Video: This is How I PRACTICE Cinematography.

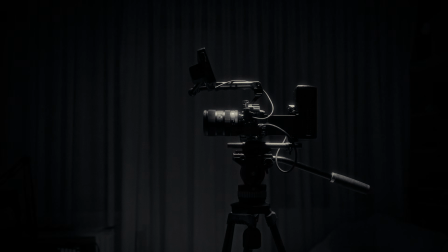0s
I want to master the craft of cinematography.
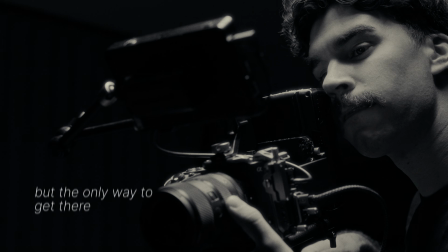7s
But the only way to get there is to keep creating.
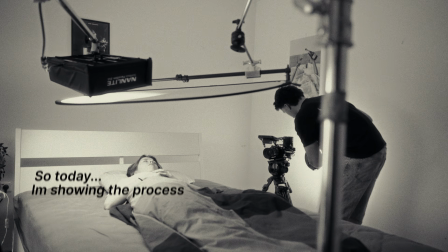12s
So today, I'm sharing the process of how we created this short horror scene.
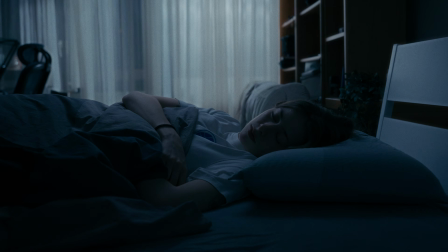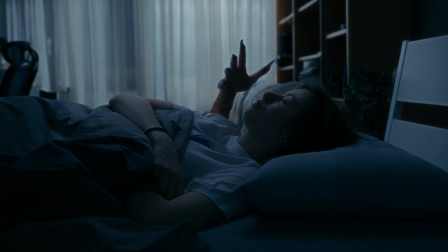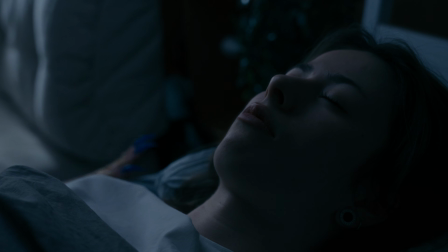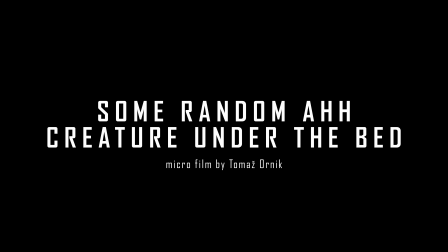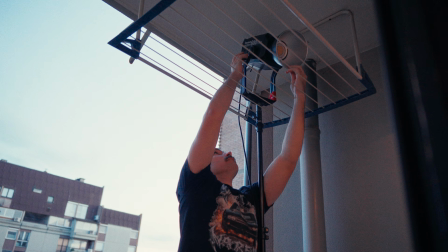42s
I'm going to break down exactly how I lit this frame, from the specific light ratios to the tricks I used to get zero noise in the image, and I'll show you how we created that monster hand. This is the video where I show you how I approach low light cinematography.
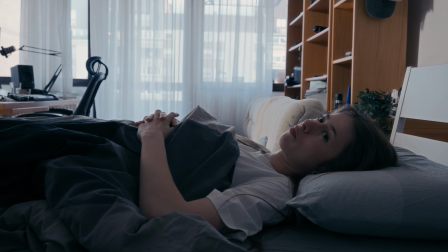59s
First, I chose the direction and the angle. This angle worked best. We have plenty of depth and we can use the window to create a fake moonlight.
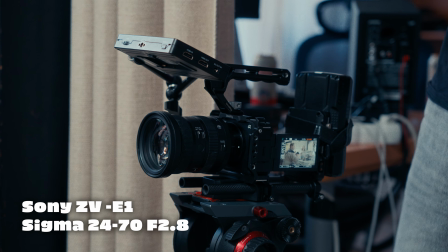66s
I'm shooting this on Sony ZV-E1 with Sigma 24-70. I wanted to stay at around 35mm, but more importantly, I chose the aperture of f4. I just like how it looks on 35mm lens and it helps me get more things in the focus.
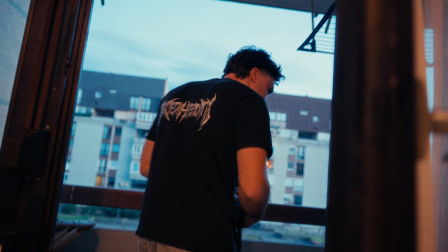82s
Let's move to the lights, and here we have the first problem. My room is on the 3rd floor, which means I can only place my light on the balcony. Usually when creating natural moonlight or sunlight, you want the light source as far away from the window as possible. Obviously, in this case, that wasn't possible. First, I will show you where I placed all of the main lights, and later I will fine-tune the details.
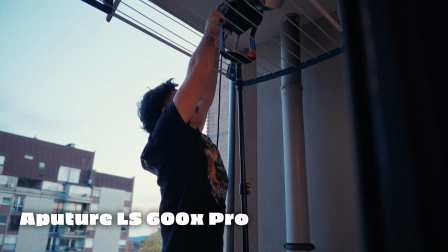102s
I placed an aperture 600x outside.
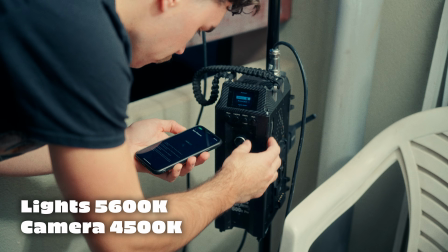105s
All of the lights will be set to 5600 Kelvin, while my camera is going to be at 4500 Kelvin.
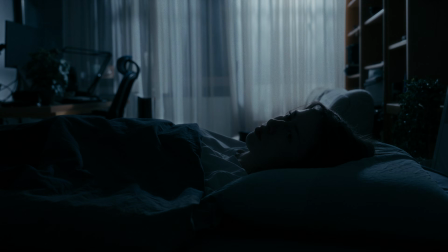111s
For me, that's the sweet spot for creating that moonlight feel. It gives you this grayish, bluish, I don't know, feel. Alright, so the first light is on. The window is a bit bright, but I like where the room tone is sitting.
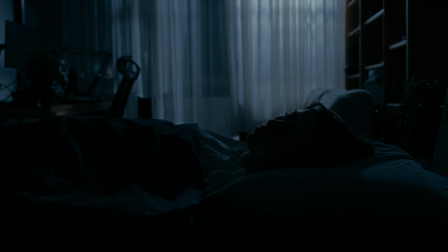123s
But this is just the first sacrifice that I have to make. If I pull down on the light too much, then I lose some of the room details that I like.
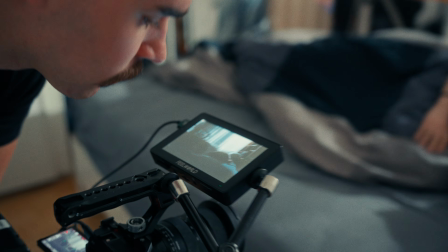130s
Most of the time, I light the space first, and once I'm happy with it, I move on to the main subjects. In that way, I'm lighting more for the place rather than the people's faces.
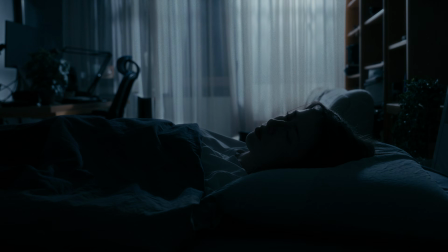140s
I think that you can get more natural results that way. Right now, let's focus on the face that is way too dark, so let's fix this first.
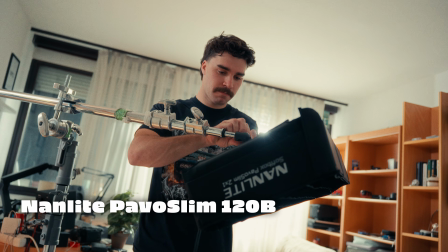148s
Let's add more light to the face by motivating the moonlight. I'm bringing in the Nightlight Power Slim 120B, again at 5600 Kelvin.
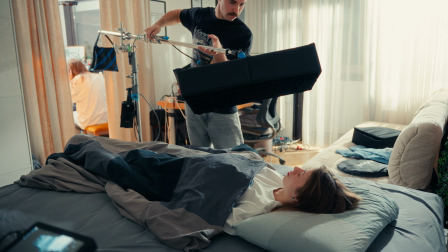156s
By the way, this is by far my favorite light. I use it for music videos, short films, commercials. It's just so practical. I highly recommend you get one. Nightlight, please sponsor me. Alright, to create a soft light and a nice wrap, you need a big light source and you need to position it as close to the subject as possible.
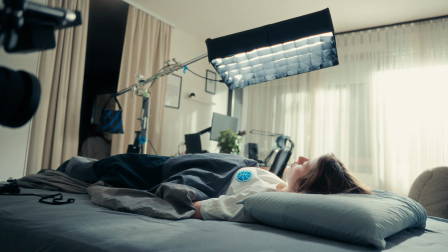173s
First, I added a grid to control the spill because I didn't want light hitting this side of the bed.
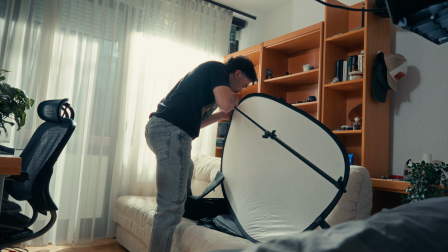179s
But the downside is that the grid can make the light less wrappy. To fix this, I place a cheap 5-in-1 Godox reflector in front of the power slip.
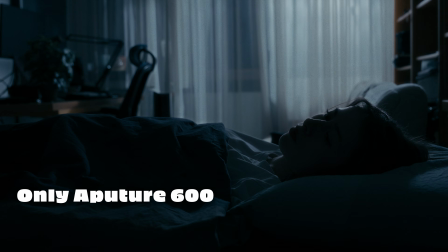186s
This creates a larger source for a softer look, even though it adds a bit of light to the pillow where I didn't want it.
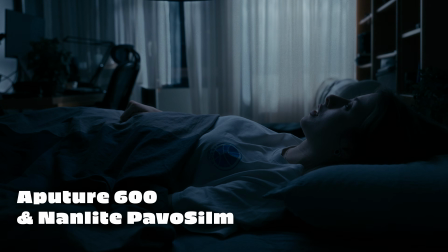192s
But yeah, this is low-budget filmmaking, so it's all about the compromises. As I said before, I'm shooting this on the Sony ZV-E1.
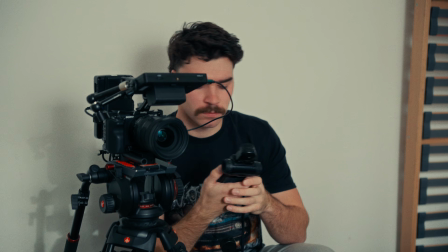199s
It has the same sensor as the FX3, and you know how everybody says that the FX3 is the king of the low light because it has 12,800 ISO?
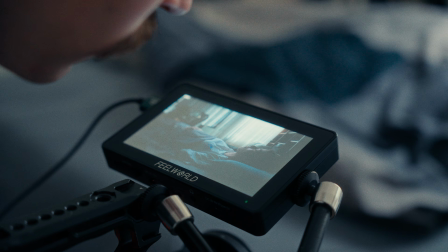207s
That may be true, but you will still get noise if you're filming a dark, moody image and you aren't doing it properly. In my case, I'm using ISO 800 here, so keep watching and I'll show you how to avoid the noise.
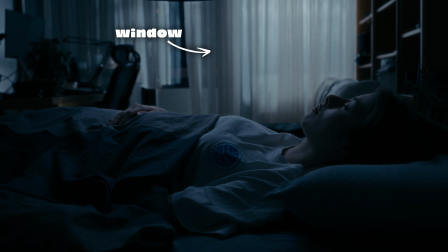218s
In a scenario like this, I'm looking for 4 things: the window, the key side of the face, the fill side of the face, and the whole room.
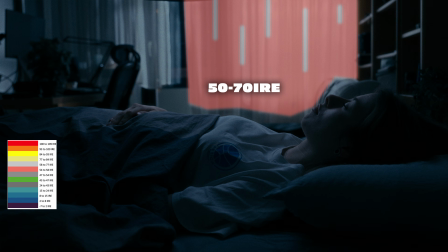225s
Let's look at the false color on the monitor. The window is around 50 to 70 IRE, the key side of the face is at 30 to 40 IRE,
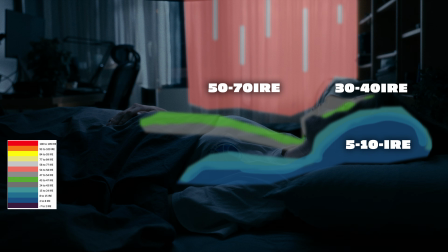233s
the fill side of the face is around 10 IRE, and the room is around 25 IRE. Alright, so now let's move to the ratios. If you want to build a natural looking frame, I think that ratios are very important.
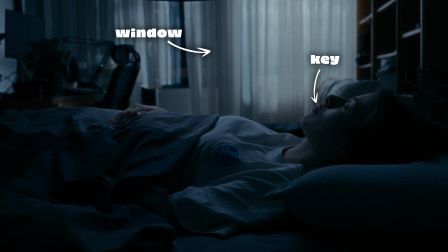244s
The ratio between the window and the key side is roughly 8:1 or 10:1.